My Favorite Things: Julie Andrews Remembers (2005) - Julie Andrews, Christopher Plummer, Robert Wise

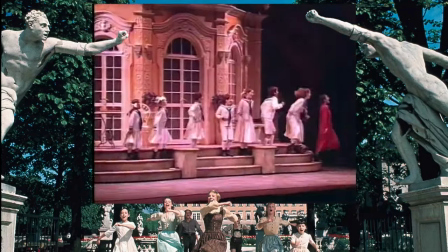In the movie, you don't need that at that point.
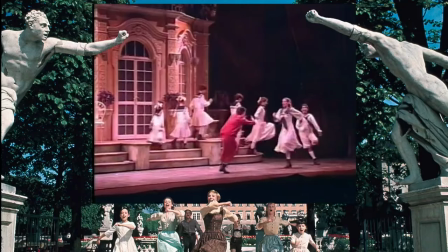So Ernest Lehman conceived this notion that it would be later on, and in fact would be outdoors after My Favorite Things that they've sung together. And it becomes this extraordinary travelogue that was so carefully scripted and storyboarded in the movie.
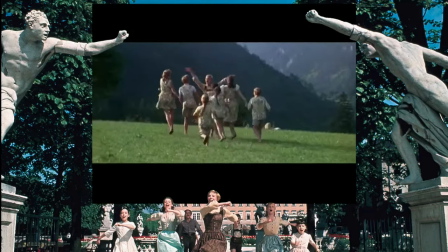So a needle-pulling thread, and it's one of the most incredible uses of location that I think has ever been used in any film.
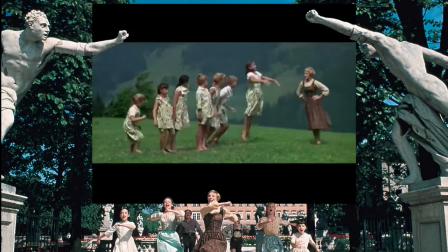The other contribution that he made in Do Re Mi was that he used it to signify a passage of time.
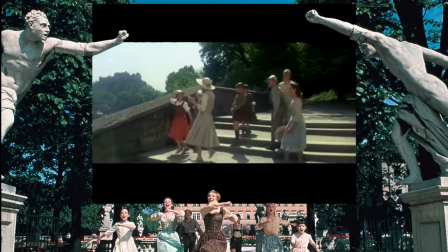Now, children. Do, re, mi, fa, so, and so on are only the tools we use to build a song.
And by the end of the song, summer has passed. And it's a lovely way of saying what fun we had during the summer.
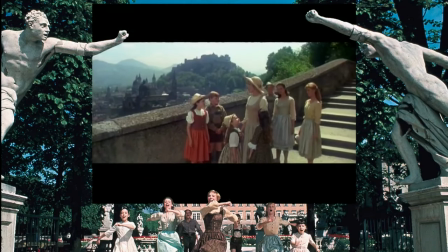So, do, la, fa, mi, do, re.
What was really interesting is that long before we began filming, of course, songs like Do, re,
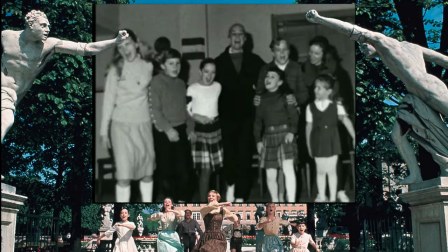mi were planned meticulously by our wonderful choreographers, Mark Brough and Dee Dee Woods.
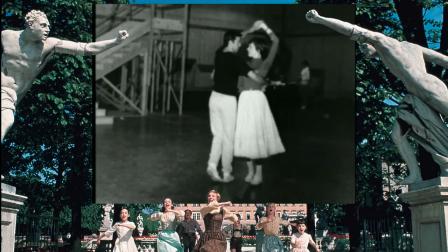Mark Brough and Dee Dee Wood were already great friends. We'd done Mary Poppins together.
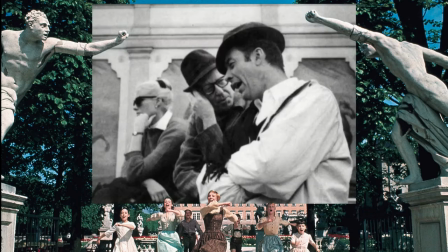Mark and Saul Chaplin, co-producer, went to Salzburg ahead to time the length of the streets, the length of going here to there.
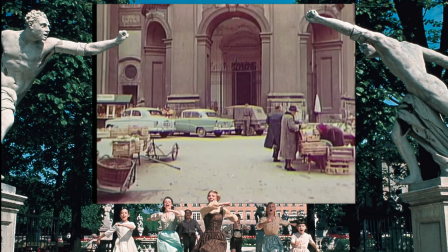And they were in the middle of Salzburg, Austria. And Mark was dancing in and out of traffic, I don't know. And Saul had his little tape recorder of music. Can you believe that's how we did films? And Mark is dancing in and out, and a policeman came up and spoke to them in German, I guess asking what they were doing, and they tried to explain. And then finally, I guess the policeman said, "Well, where are you from? You know what?" And they, Saul said, "America." And the policeman said, "Oh," and left. You know, The advance manager came back.
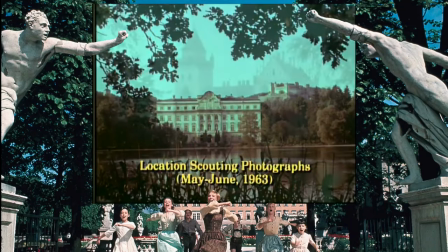He had taken pictures of all these beautiful locations. Then Ernest Lehman, Mark, myself, and our director, Bob Wise, sat down and designed the number.
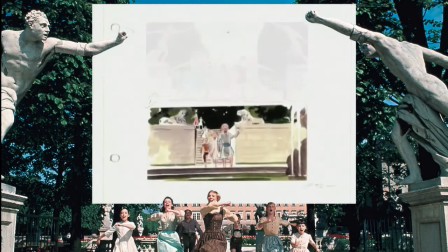This section will go here. This section will go here. This section will go here.
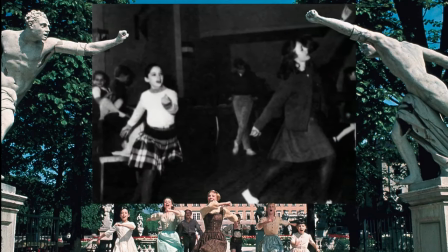Then we rehearsed everything on the lot at 20th. When we got to Salzburg, we knew everything because we had 2 months of rehearsals before we started filming, which is a lot.
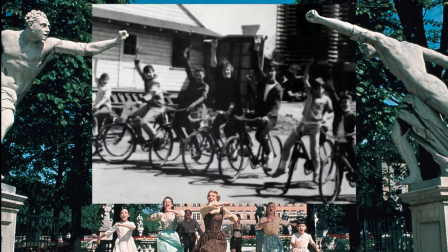I mean, nowadays, I don't think that happens. Even the bicycle scenes in Do Re Mi,
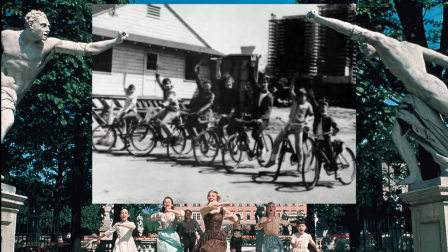we went outside the stage and rode bicycles up and down the little streets at 20th Century Fox lot to time that just right.
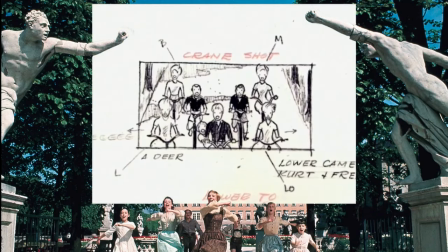The bicycles had to be rehearsed because if you notice, they're coming at the camera straight on, and they had to pace themselves so that they would stay in this formation.
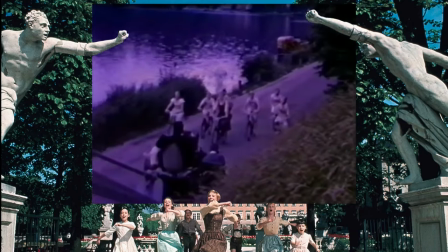On certain notes where two would sing, their bikes would come forward, the other bikes would go back and forward.
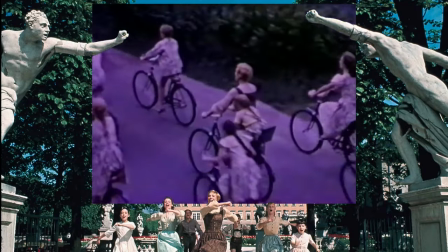You know, the kids, I don't know how they did it, but we rehearsed that and rehearsed that, and it turned out great.
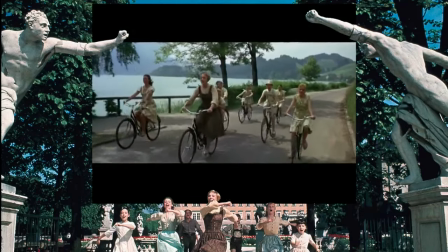Do, a deer, a female deer, red, a drop of golden sun,
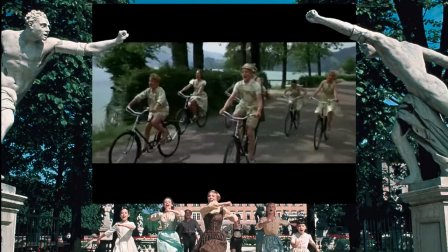me, a name I call myself, Bob.
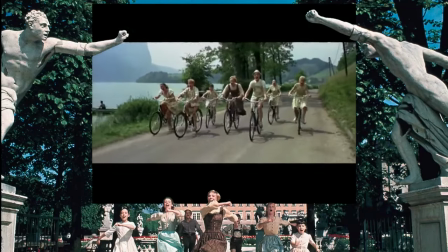A lot of white and brown.
We were all over Salzburg. We were in the country, out of it, up in the mountains, down in the village, running around fountains, running down great, beautiful arbors, and every single day we shot, there were many, many different takes in many different places.
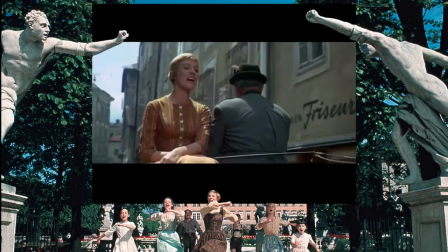When you know the notes to sing.
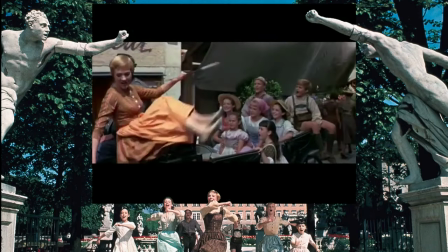Filming that montage was probably, for me, the quintessential moment of the film.
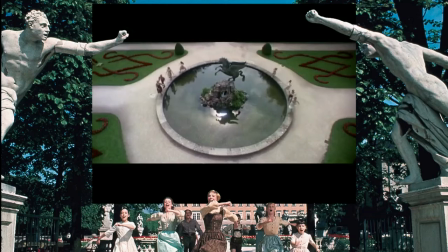A doe, a deer, a female deer, hooray, a drop of golden sun.
That's what you can do in films. You can do so much of the lyrics here. You cut over here to another location.